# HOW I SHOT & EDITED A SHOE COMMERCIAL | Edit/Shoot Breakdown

कि आपको भी सिनेमैटिक वीडियो चाहिए, जाइए क्रॉप के अंदर और डालिए सिनेमैटिक बार्स, बन गई आपकी वीडियो सिनेमैटिक। होपफुली ये वीडियो रिकॉर्ड हो रही होगी, क्योंकि लास्ट टाइम रिकॉर्ड नहीं हो रही थी। व्हाट्स अप एवरीवन, वेलकम बैक टू अनदर वीडियो।
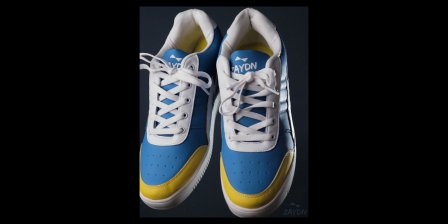और मैंने रिसेंटली एक वीडियो बनाया था ZN ब्रांड के लिए, और ये एक शू ब्रांड है, तो आप वीडियो देखो फिर हम बात करते हैं इस वीडियो के बारे में।
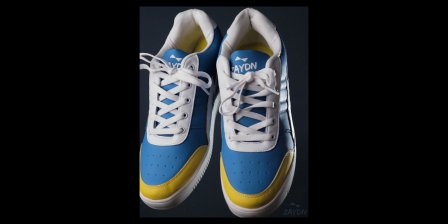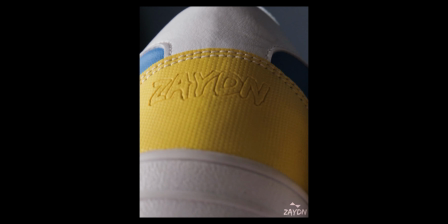तो ये वीडियो मैंने बनाया था ऑलमोस्ट 3-4 दिन में, और ये वीडियो बहुत सिंपल है अगर आप इसको बेसिकली फंडामेंटल्स देखो। और आज मैं ब्रेक डाउन करने वाला हूँ कि मैंने वीडियो शूट कैसे किया, और फिर हम एडिटिंग भी देखेंगे कि मैंने एडिट कैसे किया।
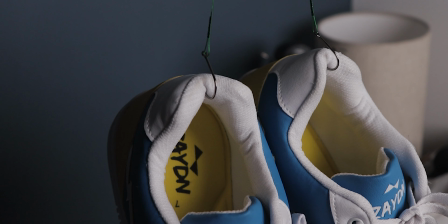मैंने यूज़ करा था फिशिंग वायर और फिशिंग हुक शूज़ को हैंग करने के लिए,
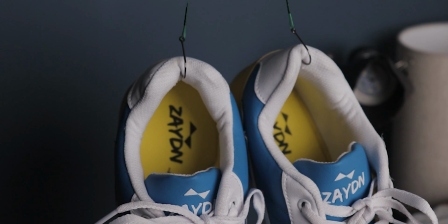सस्पेंड करने के लिए एयर के अंदर, और फिर मैंने उसको अपने डंबल से टाई कर दिया था ताकि वो हिले ना, और डंबल हैवी है तो डंबल राइट लेफ्ट और लेफ्ट राइट ऊपर नीचे नहीं होंगे। फिशिंग वायर और फिशिंग हुक जो है वो आपको मिल जाएंगी ऑलमोस्ट 300 रुपीज़ की, मैं लिंक कर दूंगा नीचे जो मैं यूज़ करता हूँ। 10 पीस मिले थे मुझे और वो काफ़ी हैं कुछ भी प्रोजेक्ट के लिए आपके। नेक्स्ट मैंने शूज़ को हुक के अंदर डाला और फिर शूज़ को आराम से मैंने स्पिन किया ताकि वो जो हमारी फिशिंग वायर है वो भी ट्विस्ट हो जाए, और फिर टेंशन के अंदर आके फिशिंग वायर वापस घूमती है तो वो गोल गोल गोल घूमने लगेगा आपका प्रोडक्ट। बहुत सिंपल है ये तरीका, और आप बॉक्सेस और सबके साथ कर सकते हो ये। और ऑलमोस्ट सारे शॉट्स जो हैं वो हमारे स्पिनिंग वाले ही हैं ताकि हम डायनामिक शॉट्स शूट कर पाएँ। बाकी शूटिंग वाला प्रोसेस बहुत सिंपल था, सब कुछ एडिटिंग के अंदर हुआ है, तो जल्दी से चलते हैं एडिटिंग के अंदर और फिर मैं आपको दिखाता हूँ मैंने वीडियो एडिट कैसे किया। नाउ आप ये ध्यान रखना कि ये कोई एडिटिंग ट्यूटोरियल नहीं है, तो आपको बिल्कुल अगर एडिटिंग नहीं आती है तो प्लीज़ पहले आप थोड़ा सा ट्यूटोरियल देखो, तभी आपको वीडियो समझ आएगा, वरना आपको समझ नहीं आने वाला है और फिर आपको प्रॉब्लम होगी फ्यूचर में वीडियो एडिट करने में।
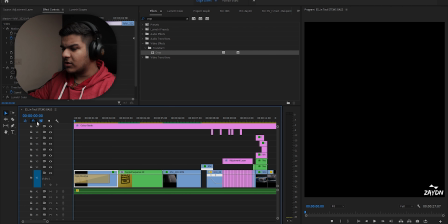नाउ हमारा सबसे पहला शॉट जो है वो एक नॉर्मल सा एस्टैब्लिशिंग शॉट है,
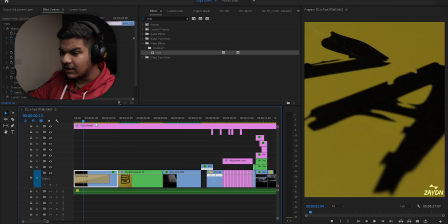और ये बॉक्स को दिखा रहा है क्योंकि हमारे क्लाइंट को बॉक्स दिखाना था, क्योंकि उन्होंने बॉक्स पे काफ़ी ज़्यादा ध्यान दिया है,
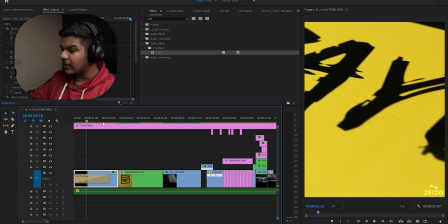काफ़ी अच्छा दिखता है बॉक्स। तो यहाँ पर हम दिखा रहे हैं ZN का नाम और फिर ब्रांड का नाम आपके दिमाग में डालने
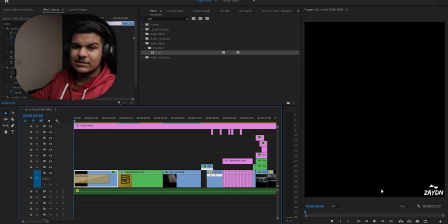के लिए मैंने यहाँ पर एक वाटरमार्क भी डाला हुआ है जिससे आपको दिखेगा कि ये है हमारा ब्रांड।
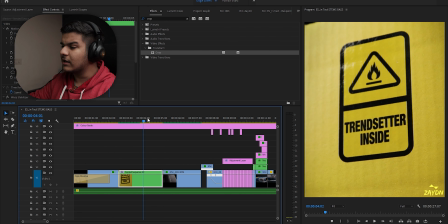फिर बॉक्स के साइड में ट्रेंड सेटर इनसाइड लिखा हुआ था, तो मैंने यहाँ पर करा क्या, बहुत सिंपल इफेक्ट है ये।
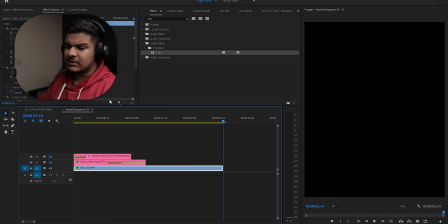सबसे पहले तो मैंने ये वाला वीडियो लिया, एक साइड का नॉर्मल सा मूवमेंट शॉट है, और फिर उसके अंदर एक जूम आउट डाला हुआ है मैंने। ऑलमोस्ट सारे शॉट्स में मैंने जूम इन या जूम आउट डाला है ताकि थोड़ा शॉट डायनामिक दिखे।
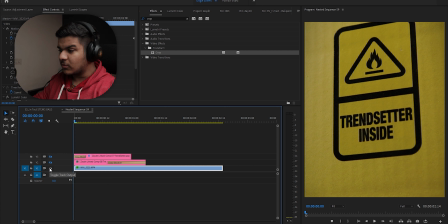और फिर उसके बाद मैंने करा क्या कि इसको मैंने आफ्टर इफेक्ट्स के अंदर ट्रैक किया, और फिर मास्क बनाने के बाद मैंने उसका जो है एक कॉन्टेंट अवेयर फिल से वो फायर वाला लोगो हटा दिया,
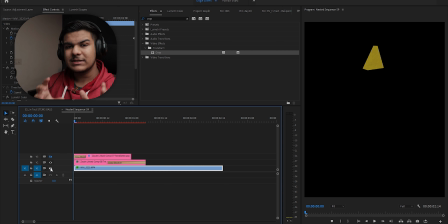और फिर जहाँ पर वो फायर वाला लोगो हुआ करता था वहाँ का एक मैंने मास्क बनाया ताकि मेरे पास सिर्फ एक ऊपर से मास्क आ जाए कि वो एरिया कवर हो जाए।
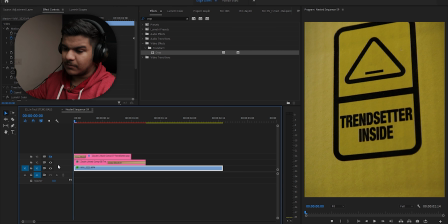और फिर मैंने वही सेम अपने प्रीमियर के अंदर वीडियो के ऊपर ओवरले किया, और ये मैंने इसलिए किया ताकि मैं वो मास्क हटा पाऊँ और फिर मेरा नीचे से लोगो आ जाए। फिर इसके ऊपर मैंने करा क्या कि मैंने एक यूट्यूब से नॉर्मल फायर वाला इफेक्ट लिया और उसको भी मैंने ट्रैक करा आफ्टर इफेक्ट्स के अंदर।
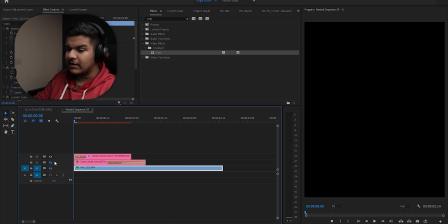ये जो आप देख रहे हो एनिमेशन, ये ट्रैक्ड है आफ्टर इफेक्ट्स में, और फिर नेस्ट कर दिया सब कुछ।
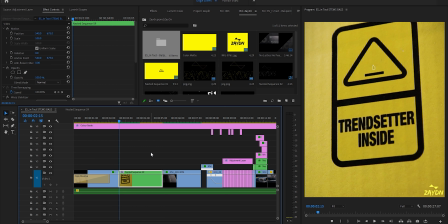नेस्ट करने से वो सारी क्लिप्स कंप्रेस हो जाती है एक क्लिप के अंदर, और फिर उसके पूरे क्लिप के ऊपर वो आप स्टेबलाइजर डाल दिया 50% पे,
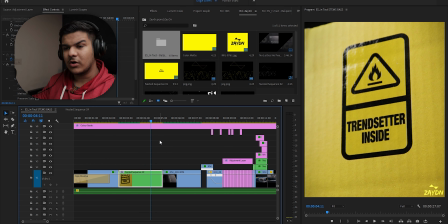तो हमारा स्मूथ शॉट हो गया और काफ़ी सिनेमैटिक दिख रहा है।
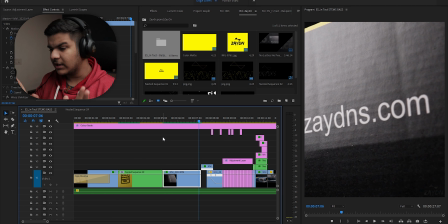ये सारे शुरुआत के शॉट जितने भी थे, ये सारे शॉट जो हैं ये एस्टैब्लिशिंग शॉट हैं, ये आपको बॉक्स के बारे में, ब्रांड के बारे में बता रहे हैं। यहाँ पर आप वेबसाइट देख सकते हो, कुछ खास नहीं है शॉट के अंदर, जूम आउट हो रहा है और कुछ खास नहीं है।
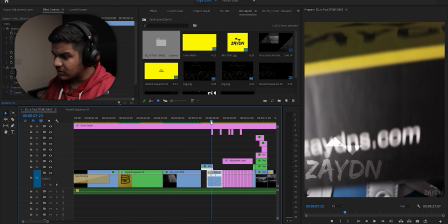यहाँ पर मैंने सिंपल मास्किंग करी है, मास्किंग से वो बॉक्स जब खुलता है तो ऐसा लगता है कि वीडियो के नीचे से कोई वीडियो आ रहा है।
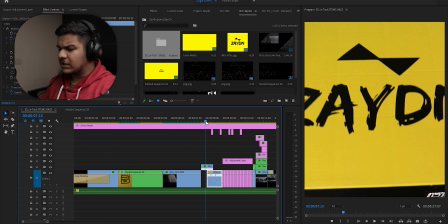मास्किंग ट्रांजिशन आप यूट्यूब पर देख सकते हो, बहुत सारे ट्यूटोरियल्स हैं।
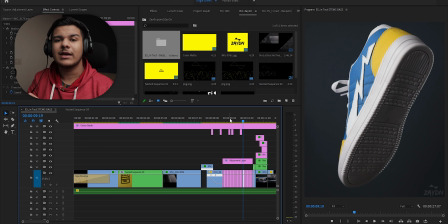अब ये जो आप स्टॉप मोशन टाइप देख रहे हो ये एग्जैक्टली वही है, ये फोटोज़ हैं 5 FPS से मैंने अपने कैमरा पे खींची थी, तो मैं सिंपली उससे ही यूज़ कर लिया और ये मुझे स्टॉप मोशन वाला इफेक्ट मिल गया।
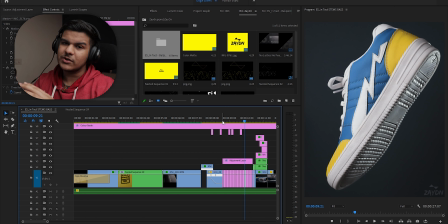और फिर मैं कुछ नहीं कर रहा हूँ, मैं एक बार प्ले कर रहा हूँ और फिर उसके बाद रिवर्स कर दे रहा हूँ, तो वो शू ऐसा लग रहा है कि हवा में ऐसे ऐसे हो रहा है।
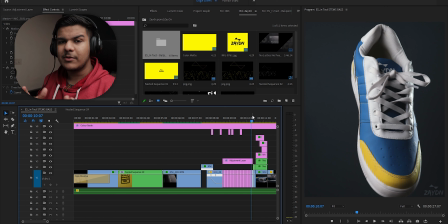सॉन्ग हमारा काफ़ी ज़्यादा अपबीट है क्योंकि ब्रांड भी आप देख सकते हो काफ़ी फंकी टाइप ब्रांड है,
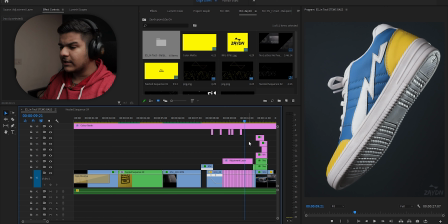और यंगस्टर्स और यूथ को टारगेट करता है, तो हमें वो स्लो टाइप म्यूज़िक नहीं यूज़ करना पड़ता, और हम फास्ट म्यूजिक यूज़ कर सकते हैं, हिप हॉप रैप टाइप बीट्स यूज़ कर सकते हैं।
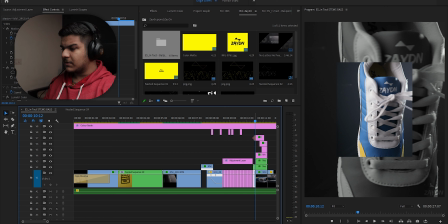ये वाला शॉट में मैंने बहुत सिंपल इफेक्ट किया है, आप में से ज़्यादातर लोगों को पता होगा, फाइनल कट के अंदर तो ये इफेक्ट ही है इनबिल्ट, पिक्चर इन पिक्चर प्रीमियर में भी है और पर मैंने इफेक्ट नहीं यूज़ किया। मैंने बस सिंपली नीचे वाली वीडियो को ऊपर डुप्लीकेट किया और फिर उसको मैंने साइज़ छोटा कर दिया, तो आप देख सकते हो यहाँ पर ये ऊपर उड़ रही है।
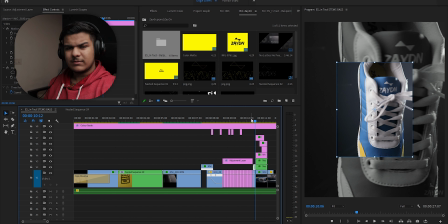सिंपल, कोई खास इफेक्ट नहीं है।
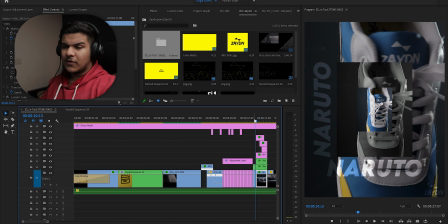फिर बीट के हिसाब से मैंने बस सैचुरेशन बदल दी और फिर नारुतो का टेक्स्ट जो है हाई हैट से मैंने सिंक्रोनाइज़ किया हुआ है।
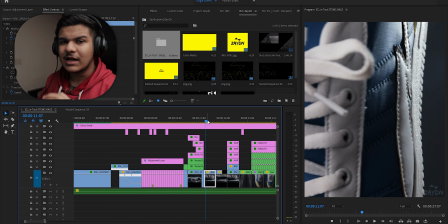ये वाला शॉट भी काफ़ी सिंपल है, जैसे कि आप देख सकते हो वीडियो का ट्रेंड ही चल रहा है, काफ़ी सिंपल शॉट्स हैं तो मैंने एडिट ऐसे करा कि काफ़ी अच्छा दिखेगा वीडियो।
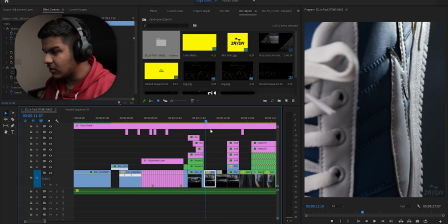ये भी एक सिंपल सा हमारा शू हिल रहा है और लाइटिंग मैंने काफ़ी कॉन्ट्रास्टी रखी है,
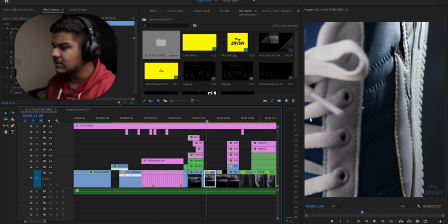एक सामने से लाइट आ रही है और एक पीछे से रिम लाइट आ रही है हार्श, और फिर वही आपका इंस्टाग्राम में जो बूमरैंग वाला इफेक्ट होता है कि आप आगे जाते हो फिर रिवर्स होता है
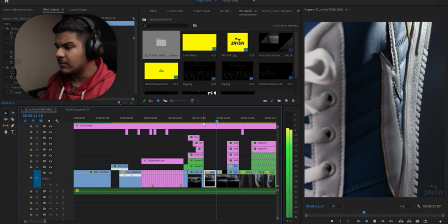वीडियो, वही मैंने यहाँ पर भी अचीव किया है सेम।
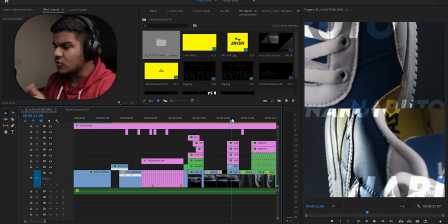इस शॉट में मैंने करा क्या है, मैंने शू का नीचे वाला पार्ट और ऊपर वाला पार्ट को सेपरेट कर दिया है, ये एक ही शॉट है, तो मैंने उनको अलग अलग कट करके दो शॉट्स बना दिए हैं और फिर दोनों अपोजिट डायरेक्शन में चल रहे हैं ताकि शॉट काफ़ी डायनामिक दिखे।
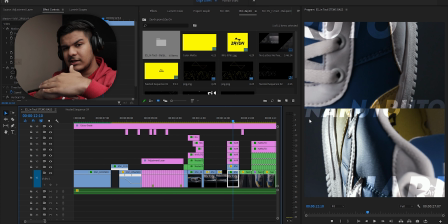और ये नारुतो जो है, ये जो मैंने टेक्स्ट कट किया हुआ है ये मैंने स्प्लिट कर दिया बीच में से, और नारुतो इसलिए क्योंकि शू का नाम जो है नारुतो ही है।
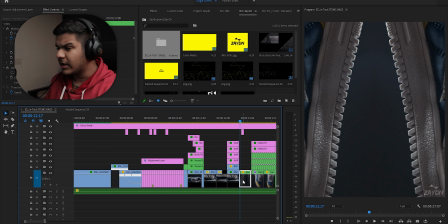ये वाला शॉट मेरा फेवरेट शॉट है इस वीडियो के अंदर का, क्योंकि काफ़ी ज़्यादा डायनामिक है,
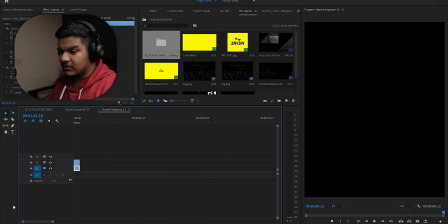बहुत ज़्यादा सिंपल शॉट है ये, आप में से ज़्यादातर लोगों ने फिगर आउट कर भी लिया होगा।
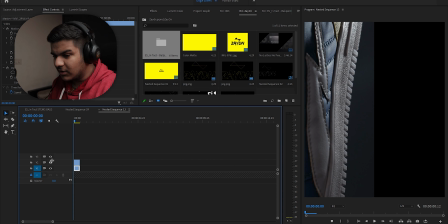ये वीडियो है, इसको मैंने फ्लिप कर दिया और साइड में लगा दिया तो हमारी ये वीडियो बन गई,
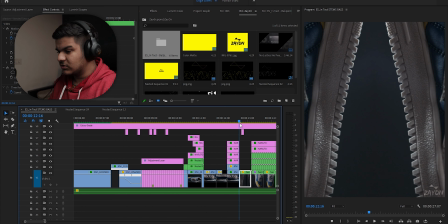और ऐसा लग रहा है कि काफ़ी दो जूते रखें और फिर एक सिंपल सा जूम आउट डाल दिया तो
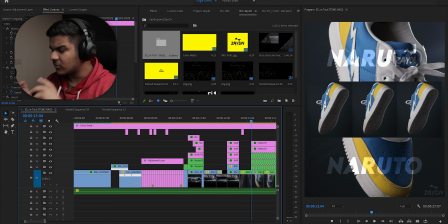बहुत डायनामिक बन गया। वही सेम स्टार्टिंग की जो फ़ोटोज़ हैं उनको मैं छोटा छोटा छोटा करके अलग अलग पैटर्न्स के अंदर लगाया है,
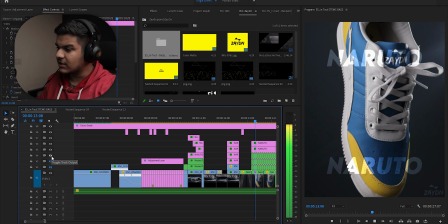और बैकग्राउंड के अंदर वही सेम एक बूमरैंग स्टाइल वीडियो चल रही है, देख सकते हो आप जैसे कि,
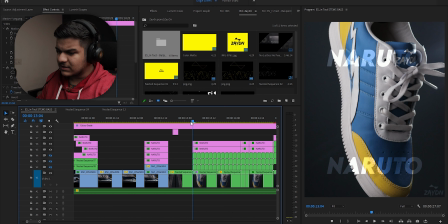तो ये भी काफ़ी सिंपल अचीवेबल इफेक्ट है।
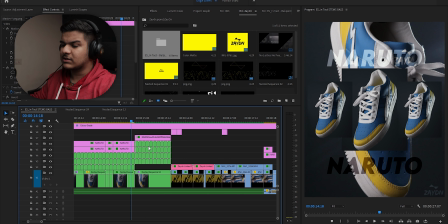बीट के हिसाब से मैंने बस वो अलग अलग स्टाइल्स में रखी वीडियो, अलग अलग पैटर्न्स बनाए वीडियो के।
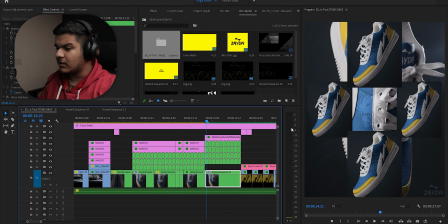यहाँ पर आप देख सकते हो मैंने नारुतो का एक कैरेक्टर को डाला है, यहाँ पर उसकी इमेज है और बहुत ही सटल है,
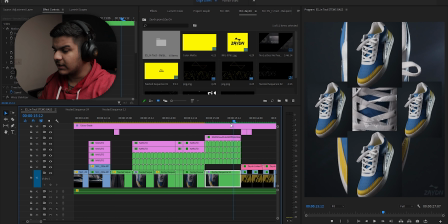पर जिन लोग को ध्यान दे रहे होंगे जो लोग वीडियो में उनको दिखेगा। फिर यहाँ दोनों शूज़ को लटकाने के लिए मैंने सेम वही हुक यूज़ करे,
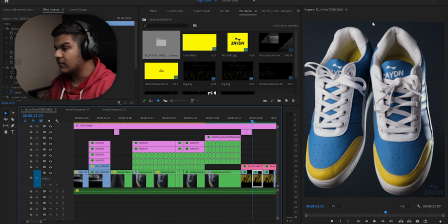और फिर आफ्टर इफेक्ट्स के अंदर जाके मैंने कंटेंट अवेयर फिल और वायर रिमूवल करके ऊपर से वो वायर हटा दी, तो आपका शॉट एकदम ऐसा लग रहा है फ्लोट हो रहा है।
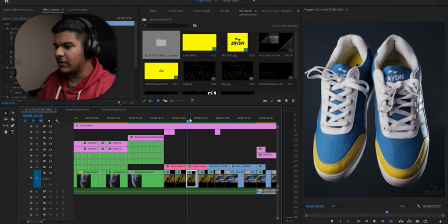और लास्ट में मैंने बस वही आपके मुँह पे, व्यूअर के मुँह पे ब्रांड का नाम डाल दिया ताकि आपको याद रहे कौन सा ब्रांड है, ZN।
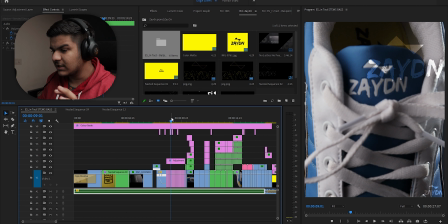और फिर मैंने वीडियो के अंदर बीच बीच में ZN का लोगो जो है वो स्नेयर्स के ऊपर डाल दिया ऐसे, ताकि थोड़ा सा एक विजुअल इंटरेस्ट वापस।